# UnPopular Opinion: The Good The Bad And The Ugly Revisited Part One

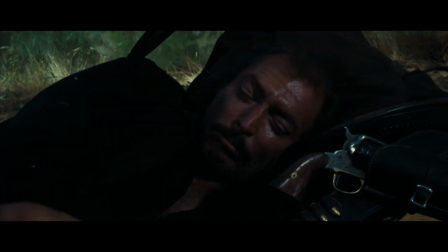494s
And plus, our main characters or the scene where the man with no name and angel eyes are sleeping and we get a sweeping shot of him
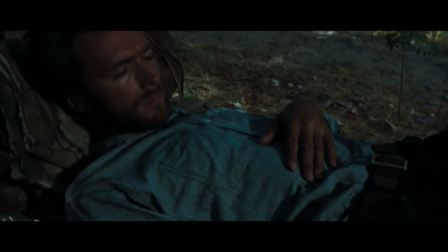501s
laying down from his feet to his head we hear something's approaching from off camera then he quickly pans down to his gun and that's basically just showing
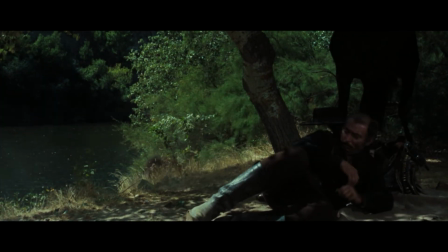508s
how the mammoth no name is aware of his surroundings and that the audience we the audience we're getting prepared to witness his reaction which is to draw and
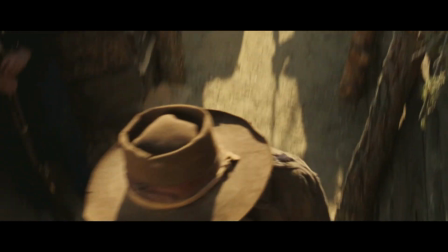514s
fire his weapon it's like the stuff like that that really makes a detail heavy movie but not in an over the top kind of a
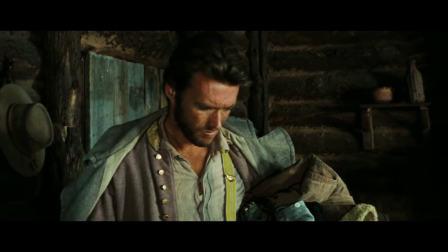521s
way and it's not overdone it's not crafted in a way that it's like just shoving it in your face or it's just trying too hard to be extra artsy or
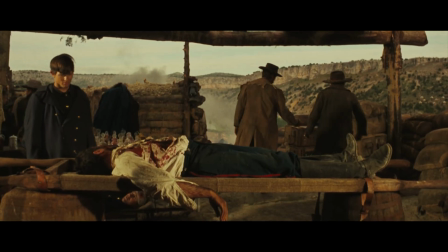528s
unnecessary and another thing that i thought was really cool is this is a really small detail but the fact of the matter is
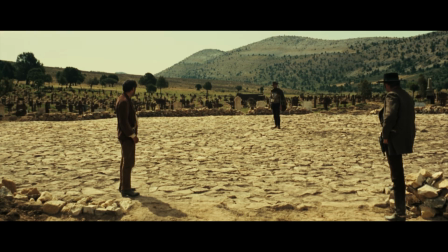535s
the good the bad and the ugly they're the only time they're ever really on screen together is at the ending scene and i just thought
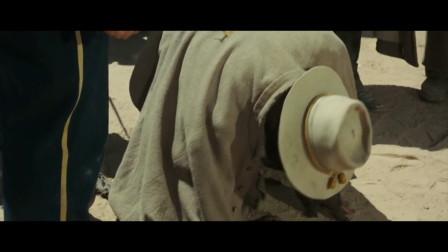542s
that was so cool like there are times of the movie where they all meet together at once like the civil war camp but sergio leone was just really
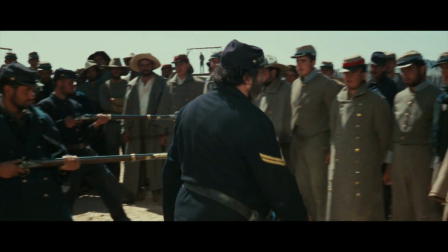548s
careful to to not show them all in the same frame until the iconic ending, and I just thought that was really cool.
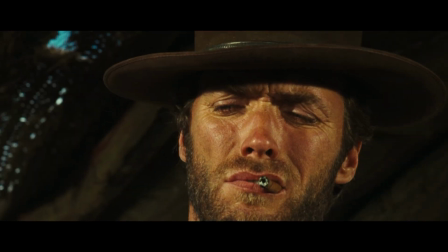555s
And it's not far-fetched to say that Leone pioneered the intense close-ups and the extreme editing pace with his unique style of directing.
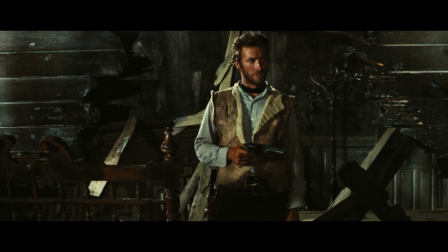562s
It's highly amusing, and it's very beautiful to watch. It's not necessarily unique to this movie, as he uses this trademark style in many of his films, but I loved it.
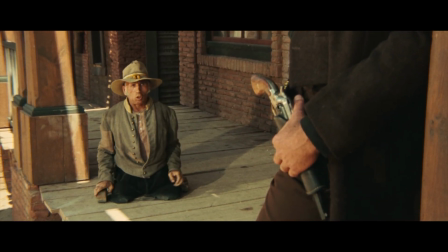571s
And last, but certainly not least, the music. I always call John Williams the emperor of movie music, and he certainly is, but Ennio Morricone is easily the runner-up.
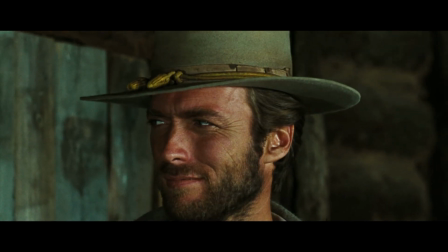579s
So before many people jump to the comments and say, John Williams didn't work on this movie. Yeah, I know. I'm just making a comparison between the two Academy Award winning film music composers.
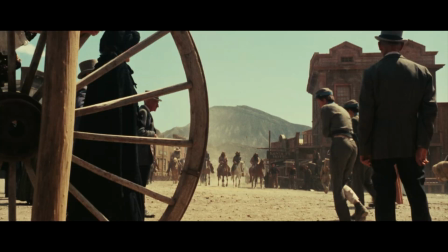588s
So anyway, John Williams makes amazing, beautiful music for the films that require great scores and catchy theme songs.
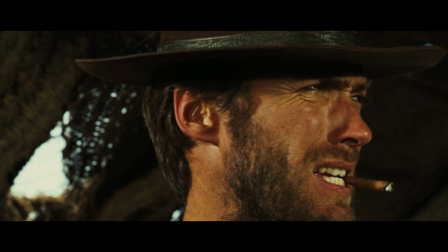594s
But when you hire Ennio Morricone, you get the whole package. He not only delivers great scores and makes lasting theme songs,
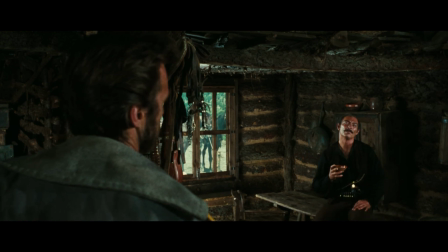601s
but his music is truly the best for setting the tone and setting the emotional atmosphere that is required from things unfolding on screen,
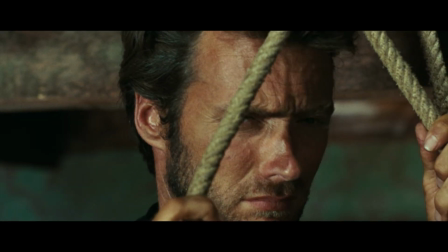609s
be that tension, anxiety, action, heroism, or sorrow. It's amazing.
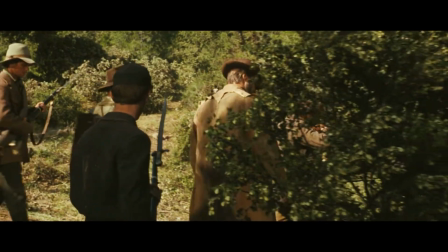613s
In fact, the director was so amazed with the work by Maricone that he edited the film in accordance with the musical scores.
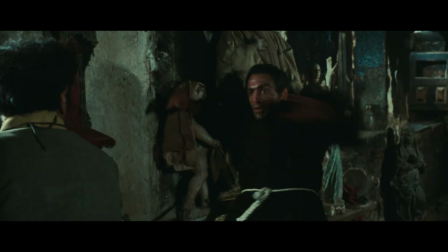620s
Unlike the standard practice of the composer, he, you know, scoring the movie due to the final cut.
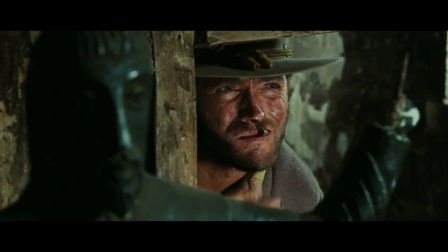627s
I thought that was just a really interesting fact.
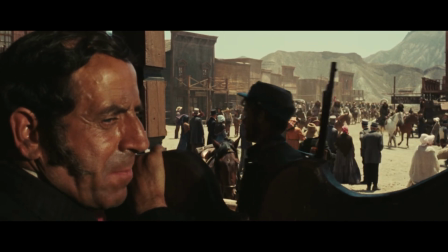628s
And I don't know many composers that can create an intense emotional atmosphere on screen with minimal events just happening.
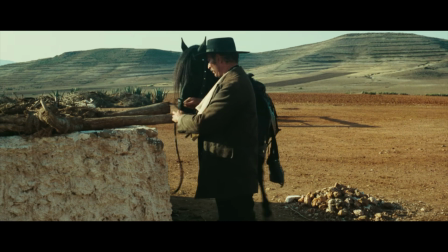636s
Like the scene where angelizes at Steven's house. He just dismounts his horse. He walks closer to the camera, but the subtle music slowly gets louder and louder.
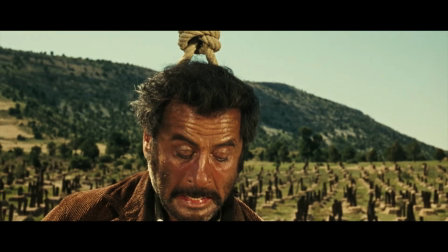644s
And you could tell from the music alone, like, yep, he's a bad guy. Then the final scene where Tuco's in the noose being left for dead,
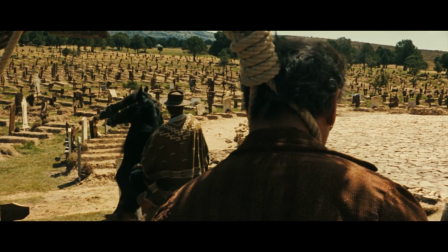651s
those poundings on the drums, like very, very much reminiscent of Tuco's heartbeat, like slowly getting more intense.
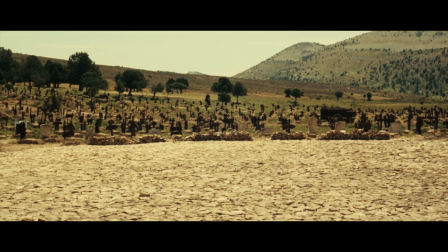657s
And that makes the scene so much more epic and impactful. So it really is the full package.
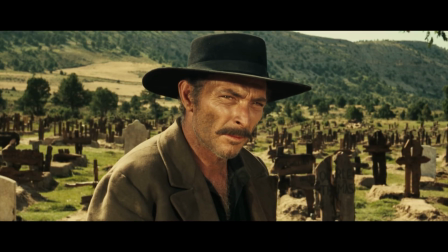663s
And as I've said before, and I'll say it again, The theme song for the good, the bad, and the ugly is like the national anthem for the Wild West.
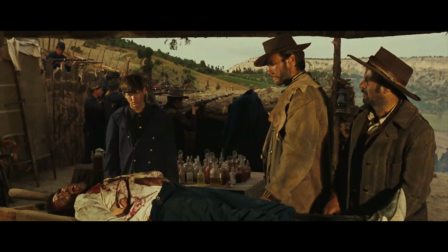669s
It's so mega, ultra iconic. Even if you've never seen the movie itself, you've heard the music.
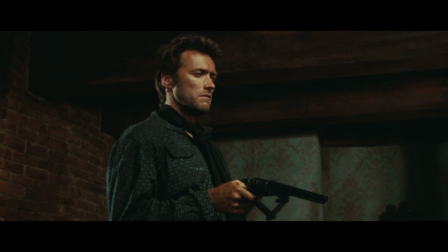674s
And not just the main theme, but the ecstasy of gold. That's another iconic song. It's basically the song you hear in all those, like, beer commercials.
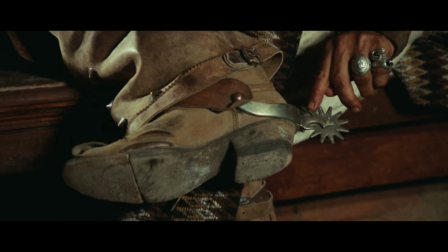681s
You know the song by sound, but not by name.
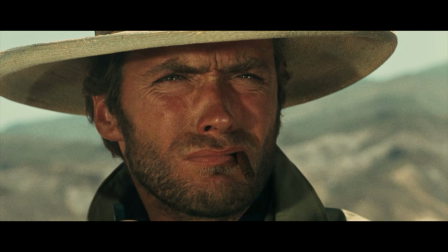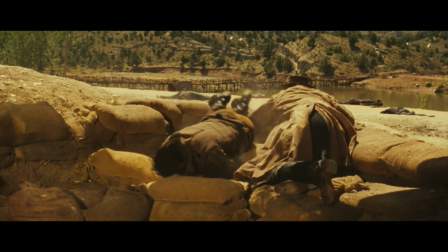694s
Not for nothing, the plot in and of itself is pretty clever.
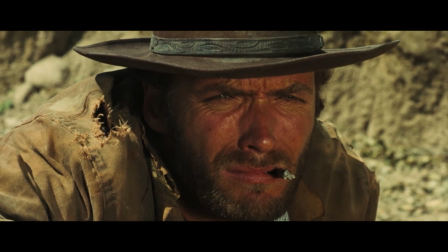697s
It's a very original story and very cool. and i thought many parts of the story were written very well you know like it's probably the most
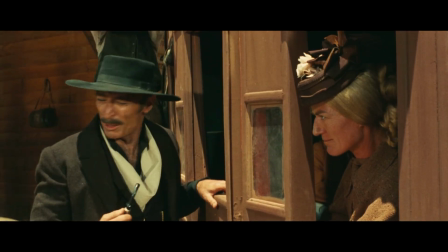704s
realistic story out of the dollars trilogy and a thing that i i have huge respect for is the fact that this movie doesn't resort to using profanity
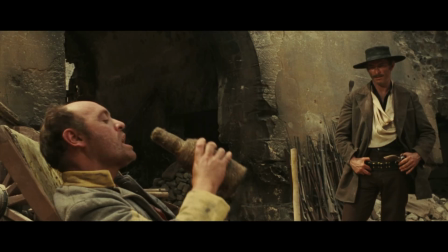712s
to command its seriousness like i know some minor curse words were used and like sometimes there were some bad words but overall it's minimal like in
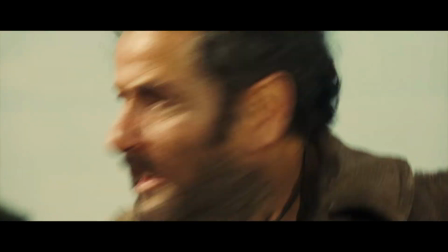720s
nowadays when you watch movies i think writers and filmmakers rely on cursing and swearing to create like intensity or vigor for its scenes to get like more
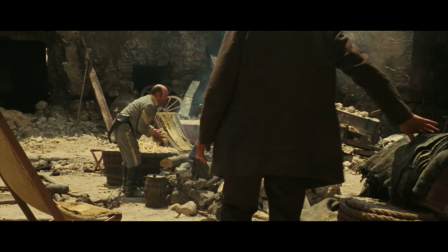728s
explicit content across to its audiences. Now, there's absolutely nothing wrong with that.